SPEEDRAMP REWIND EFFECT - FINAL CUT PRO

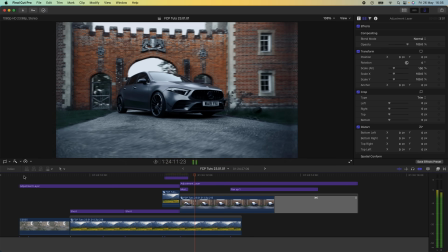What's up guys, today I'm going to go through how I created this Speedramp boomerang effect where the video goes back and forward, sped up and then slowed down.
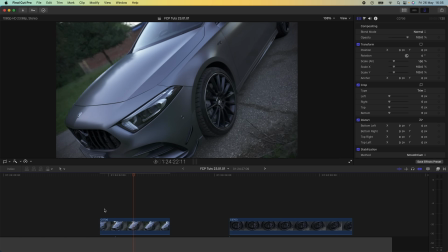So here's my raw video clip. You're going to want to use a video clip with a nice bit of movement or have something in the video that's moving to really show this boomerang effect.
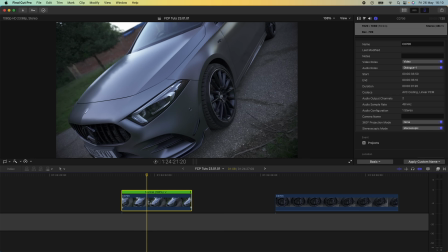So the first thing I'm going to do is go to the part of the video clip where I want it to slow down, around about here, and I'm going to select the video clip, hold down shift and press B. And then I want to speed up one side of the video clip and slow down the second half of the video clip.
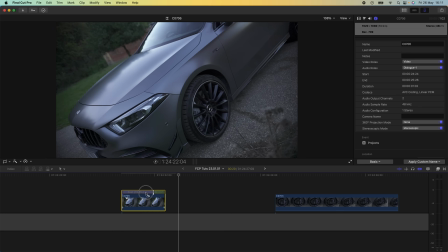So I'm just going to click and drag this speed ramp to the left, and that's going to speed up this part. It says fast 331%. So I'm just going to keep speeding this up and playing it back until we have the speed I'm going for. And then on this side, what I'm going to do is slow it down to 40%.
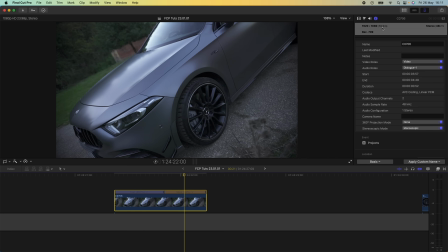Because this video clip is filmed in 60 frames per second on a 24p timeline,
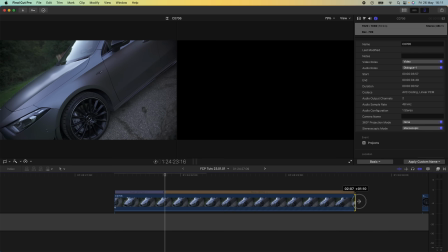I can slow it down by 40% and it will still be nice and smooth. And now I need to find these tabs here and drag that down
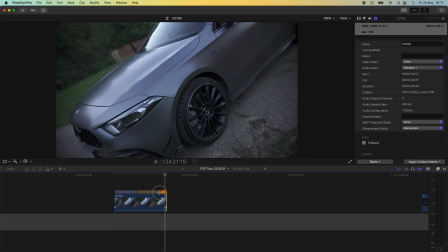so that it's around about there. So this tab will smooth out the speed ramp, and normally it should show up. I don't know why I had to extend the video clip, but I just want to make sure this tab is around about there just before the end of the video clip. So we should have a video clip that speeds up and slows down.
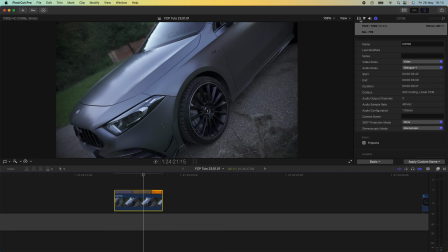So now that I have my video clip set to the speed I want it at, I'm going to go to the video parameters and stabilize it so that it's nice and smooth.
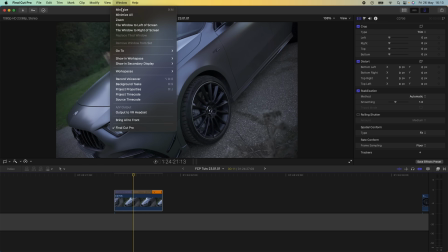And then I'm going to add some motion blur.
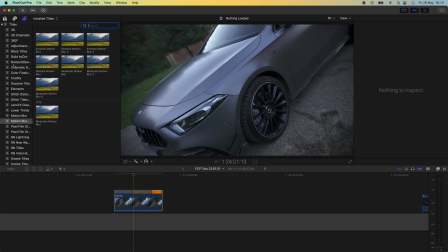So I'm going to go to browser, go to my titles tab, and I'm going to add in some motion blur to this.
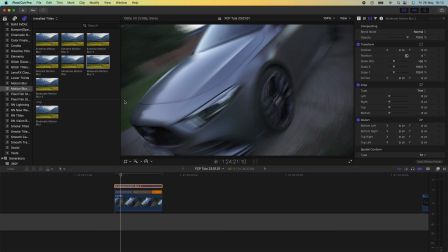So this is going to add some motion blur to the sped up part, smoothing it out even more.
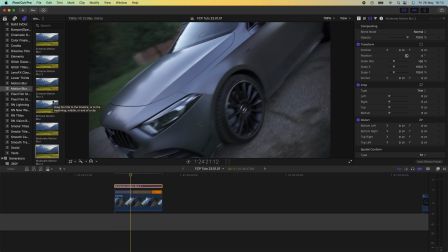I'll leave the link to this motion blur plugin in the description. This preset right here is actually a free download. Okay, so now to create the boomerang effect, what I'm going to do is select both of these and copy and paste them. So Command C and then Command V. And then on this copy,
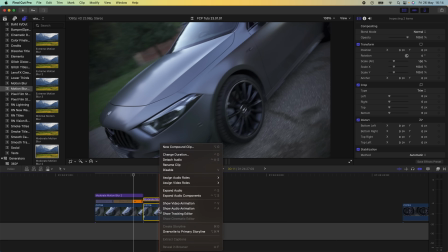what I'm going to do is select the motion blur and the video clip, right click and go to new compound clip and click OK. And the reason I put the motion blur inside the compound clip, because once I reverse the video clip, motion blur doesn't work for some reason.
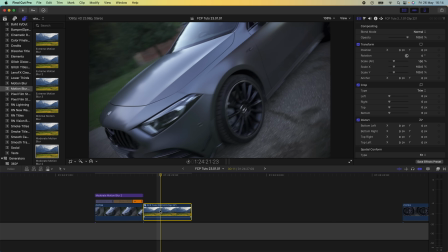So I'm going to keep it inside. And then on this compound clip, I'm going to select it and go to the speed wheel here and go to reverse clip. So now we get this sped up boomerang effect. So now I'm going to bring on my next video clip.
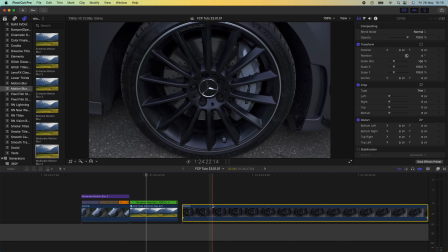And if I want this to transition smoothly into the next video clip, then I need to make sure the camera is moving in the same direction. So on this last video clip, the camera is moving from right to left. And then on this video clip, the camera is also moving from right to left.
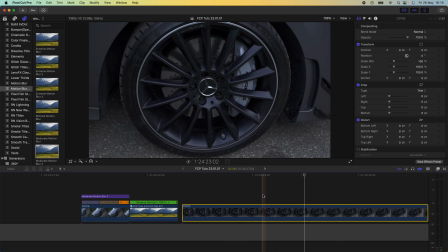So I can use this and it'll create like a smooth speed ramp transition between the two. If this clip was moving in the other direction,
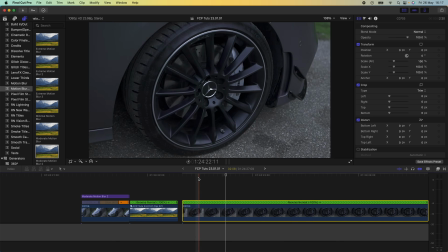then I could just select it and reverse the video clip so that it matches the one before it, and then it will transition smoothly.
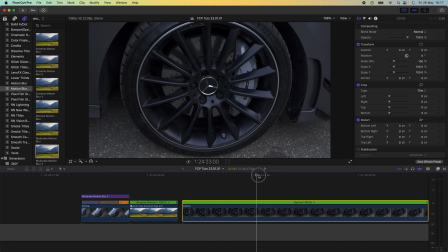But I don't need to do that since the camera is moving from right to left. So I'm gonna repeat the same steps.
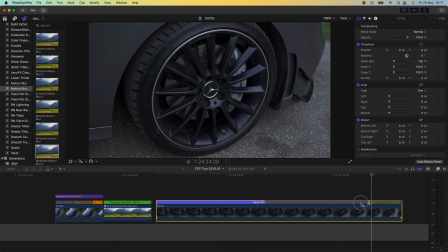I'm going to add a speed ramp here and speed it up by moving the slider and also slow this section down.
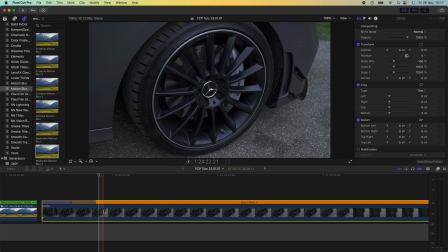And then I'm going to bring the tab down, and then a quick shortcut to cut your video clips,
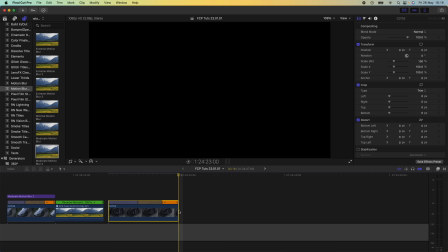select it, hold down option and then press right bracket. This will quickly cut the video clip to where the marker is.
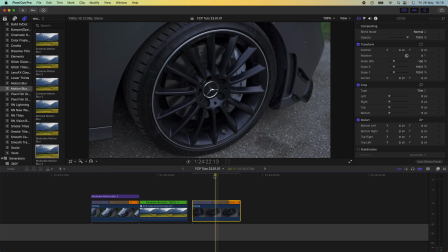So now I'm going to just adjust the speed until I'm happy with how it looks. The speed will be different for every video clip depending on how fast the movement is or how quick you're moving the camera.
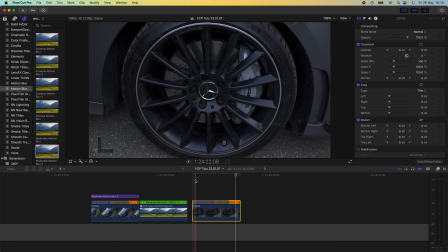So there's not really a formula where it will work exactly the same.
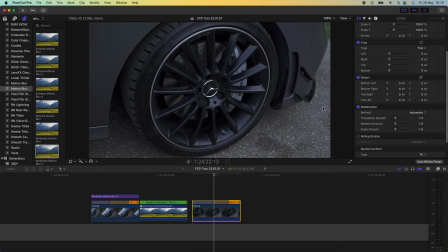Okay, so once I'm happy with the speed, I'm going to stabilize the video clip. And then I'm going to copy and paste my motion blur onto there.
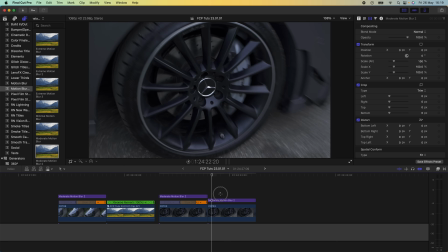And then I'm going to select it, copy and paste, then select these two, right click, go to new compound clip, and then go to the speed wheel over here and go to reverse clip.
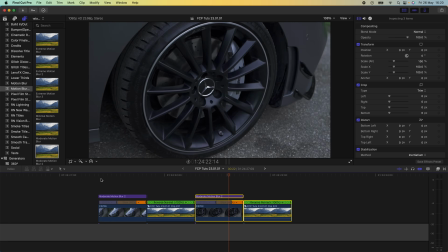So now when we put these back to back, because the camera is moving in the same direction, it creates a pretty cool transition.
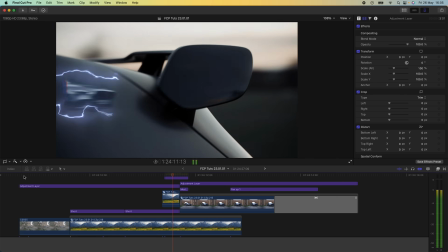So now I'm going to move on to creating this slide in transition.
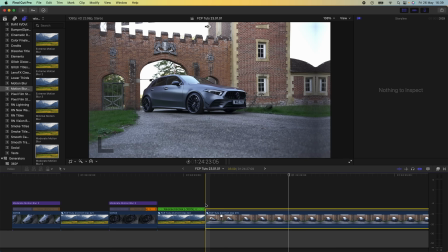So I'm going to bring on my next video clip, and I've already added a speed ramp at the start of this video clip.
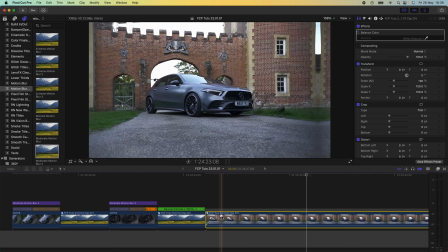So what I'm going to do is copy and paste it.
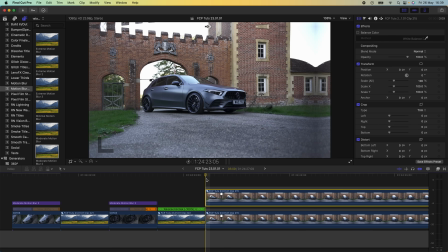And then on the very first frame, what I'm going to do is hold down shift and press H, and that's going to create a freeze frame of the first frame of that video clip.
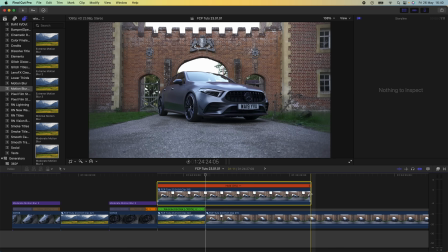And I'm going to bring it over the video clip before. and crop it just there.
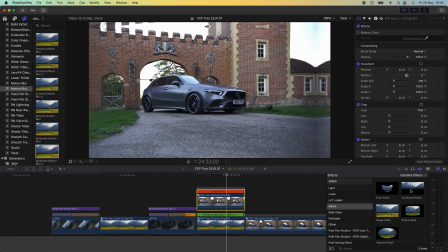And then I'm going to go over to my effects tab and I'm going to add a mask. I'm going to add a draw mask over this, and I'm just going to click and add points to draw around part of the video that I want to slide in. And this doesn't have to be super accurate because it's going to be sliding in quite fast and the motion blur is going to smooth out the edges.
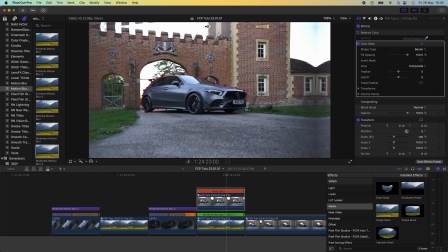So I'm just going to make this kind of rough.
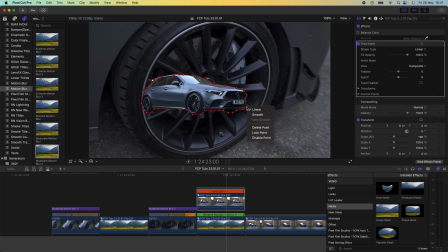And then I'm going to select the points and right click and click smooth. This will just smooth out all of the points. And I'm just going to go to the feather and just turn the feather down.
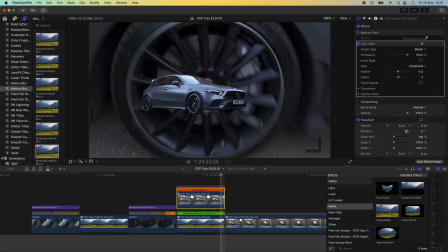And then what I'm going to do is go to the last frame on this freeze frame and then go to the transform tool and just click the keyframe button on there.
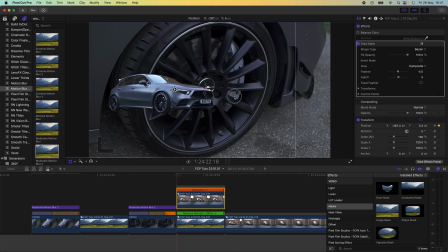And then go to the beginning and slide this video clip, this freeze frame off of the screen. And then, so now we have this really basic slide on transition. So I'm going to drag in some motion blur and add some motion blur to this.
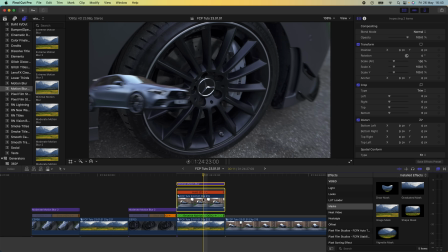And then I'm just going to select those and turn those into a compound clip. And I'm going to do that because so that the motion blur doesn't affect the video clip underneath. And then I'm going to add another effect. I'm going to add this hologram effect.
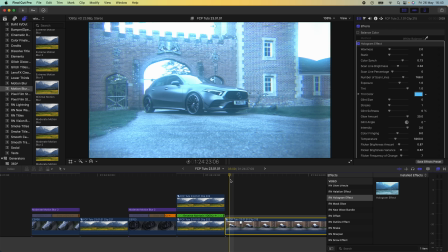And I'm also going to add the hologram effect to this. Just to add like a flash effect. So I'm going to keyframe this at the start of the second video clip. It's 100%, and then move forward a couple of frames and turn that down.
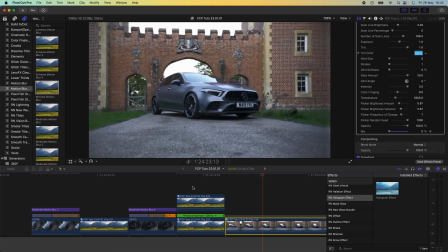So we get like this flash effect. And then I'm going to add a shake effect.
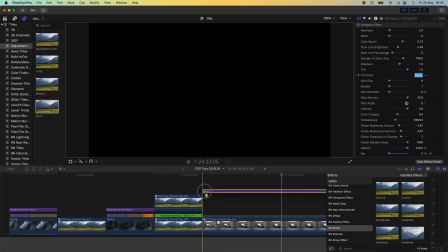So I'm going to bring in an adjustment layer. And on this, I'm going to add a shake effect.
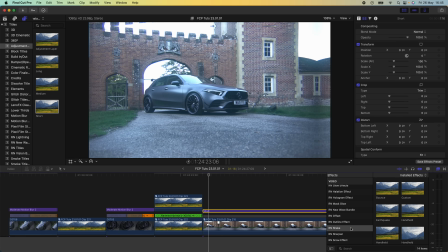So I'm going to go to my effects tab, go down to orange shake,
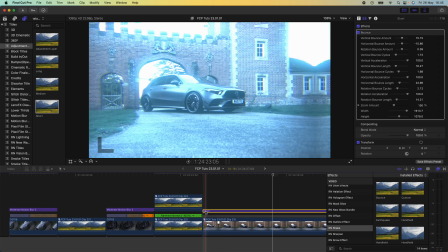and I'm going to add the bounce preset onto that, and just gives it a little bit of impact for the slide.
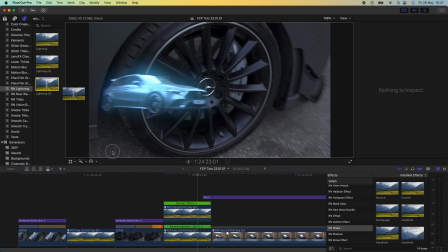And then I also added some lightning effect. So I'm going to go to my titles and go to this lightning plugin
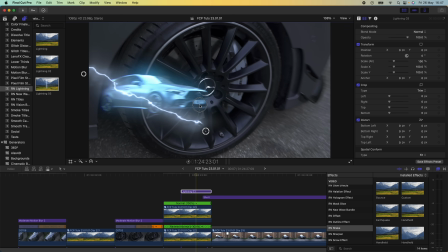and drag these points side so that they come on from the side with the car.
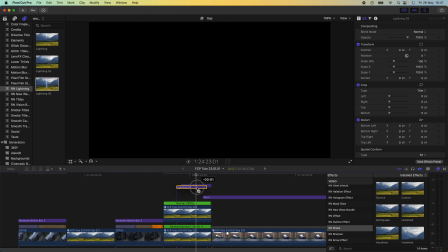Copy and paste this.
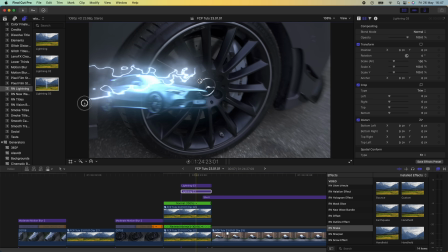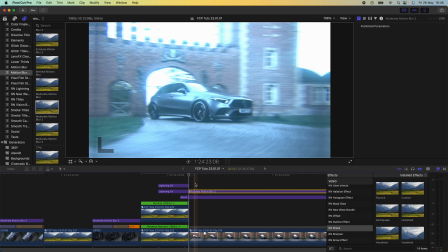And maybe add a bit more motion blur to the shake. So now we have this pretty cool looking slide in transition.
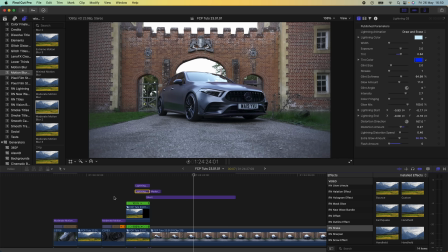And yeah, that's pretty much it for this one. I'll leave all the links to the effects and plugins that I use down in the description if you want to check those out. I hope you guys enjoyed this video. Subscribe if you liked it, and I'll see you in the next one.